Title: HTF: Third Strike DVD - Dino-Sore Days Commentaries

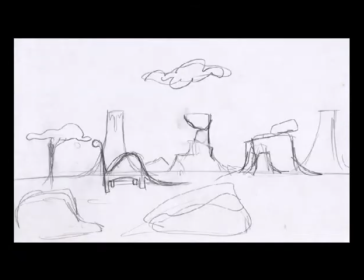4:02 Again, when we were trying to get across the vision of what we wanted to lippy here, we just wanted, this was kind of like a rough kind of background treatment of what we thought the landscape might look like. Like we really, Roddy and I really love these kind of hanging rocks, these kind of wonderful I know, you know, I'm looking at this now and thinking I should have looked at this closer because to tell you the truth,
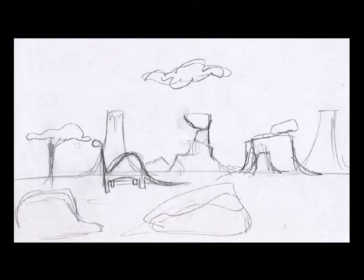4:22 I love those hanging rocks that are just balancing precariously on the top of the mesas. Yeah. That would have been cool. So those, these were just fun backgrounds, you know, that we thought. We'll do that on the sequel. Yes, sure.
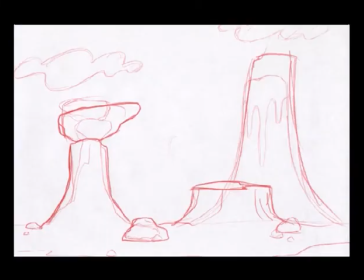4:32 More precariously balanced rocks. It's good times. Yeah, this was it. This was basically the four drawings that I got from you guys after we had a lunch discussion and eating some, I think, very spicy meat sauce. Yeah, we don't give Lippy a lot.
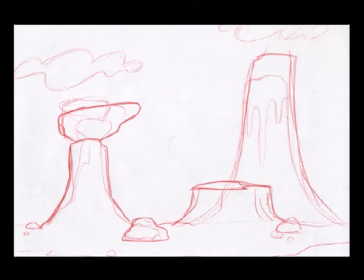4:47 They gave me a lot of meat sauce. That's pretty much it. It's like, here's the four drawings, Lipp. See you later. Bye. Now, remember those rocks.
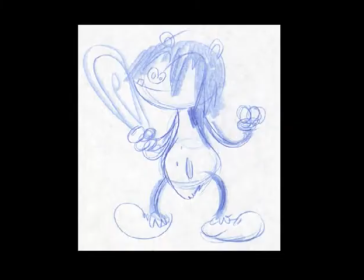4:54 Okay, this guy's looking pretty shady. Yeah, well, this is my first sketch. So I have this chrome arm with you. Don't ask. It was one of those days. And I had it tacked to my drawing board, and then I just started thinking, okay, what do I need?
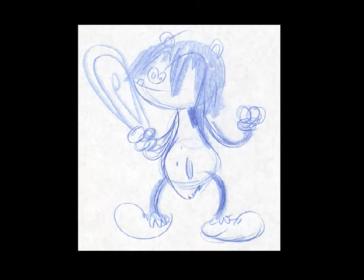5:08 So the first thing I did was I tried to stretch him. to even facilitate more of the rubber hose stuff. I like his weird nappy shaggy hair. Yeah, you know, I gave him this weird gorilla kind of animal. I was trying to make him animal style, you know, put a little mustard and some onions into him.
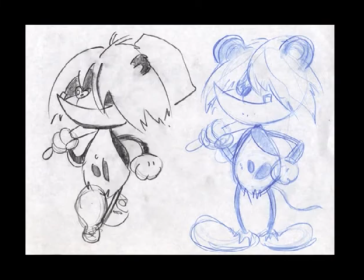5:27 All right, so this is, I guess we're getting closer here. It's coming back more towards Coral Marmot, but that one on the right has a tail. Right, right. I was playing like, hmm. Well, you know, this was when I, again, you know, doing that homework thing, which is a lot of fun.
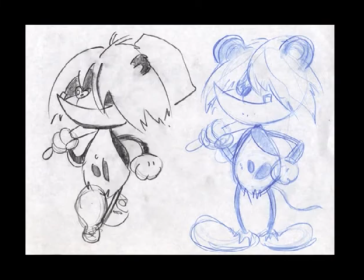5:43 I actually went online and went to, like, marmot.com and looked up pictures of marmots, right? I did. Isn't that an illegal site? Well, it is now, kids, because I just bought the domain, so now it's a porn site. But, yeah, so I found that they're related to squirrels, and so I started thinking, oh, you know, they have fluffy tails.
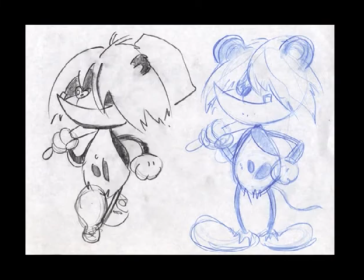6:02 Well, I didn't even know they were related to squirrels. See, look at the things you learned. Exactly. See, here kids were learning and sharing. Well, I thought, well, you know, maybe since he's in his case, in his precursor days and the formation of the character, maybe he should have had a tail back then.
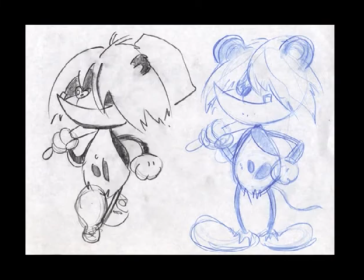6:17 So I was messing with that. I started to streamline his face. On the left, I was trying to work out the black tones. I knew he needed to be blacker so that he would pop over that background.
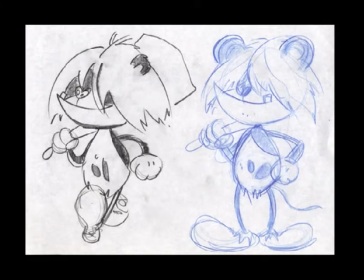6:29 And I started to get a little alarmed that everything I was doing was white, white, white, white, white. Because, of course, there's no color in Cromarmus' world. Yeah. He's a monochrome armon. He's a lot of gray area. Pretty close.
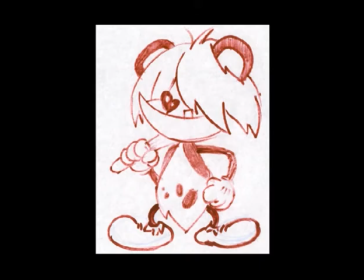6:42 This is almost what he turned out to be with a couple of small changes and stuff like that. At this point, I was looking at this still thinking, you know, this character isn't cute enough. There's a problem here. I didn't like the way the head was working with the body. You know, it's just kind of unpleasing shapes and mostly because the proportions were very similar.
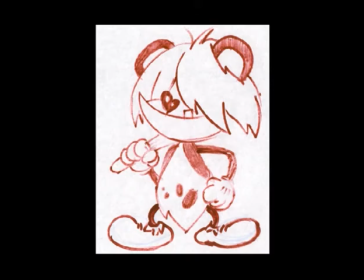6:58 The head was about the same size as the body and that's kind of character design 101. You got to mix up those proportions.
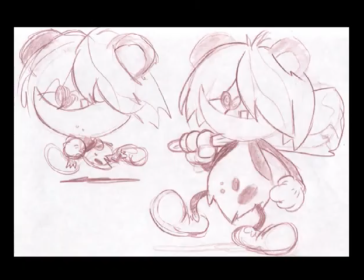7:06 So, I hadn't done that yet. now really mixing up proportions yeah right well then it's always extremes with lippy it's one way or the other well i started actually that's right i thought well let's just really push it then so this little guy running on the left was let's make a huge head and and actually he became incredibly
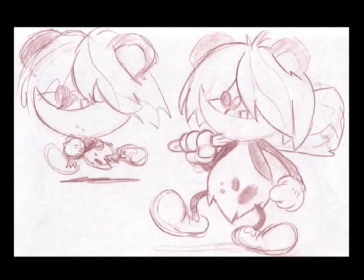7:26 gigantism or something yeah well he became a lot cuter to me he did yeah right and i thought like oh this is going to work now that's a little too much i really can't animate him because his body is so small.
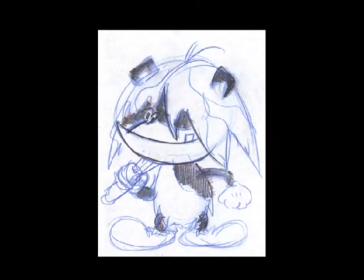7:36 But again, I thought it was much more interesting than the guy on the right. This may have been the last drawing I did where he had that caveman full-on Tarzan suit thing because I started to realize I need more black there and I might just have to give him a breech cloth.
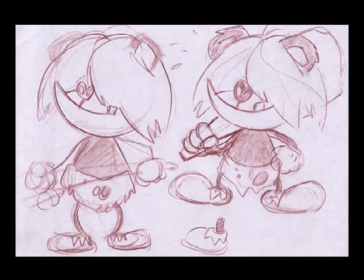7:49 Coincidentally, the breech cloth! Let's see if there's some fun stuff here. Down in the bottom of the picture, you'll see a disembodied leg and foot. Thank you. That was a total rip-off of of a classic cartoon from a major studio that we won't name.
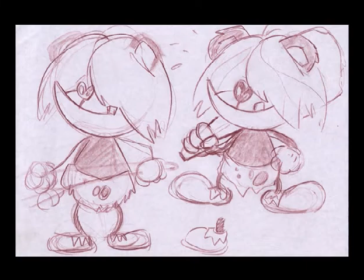8:08 And I just started seeing. It's an homage. Yeah.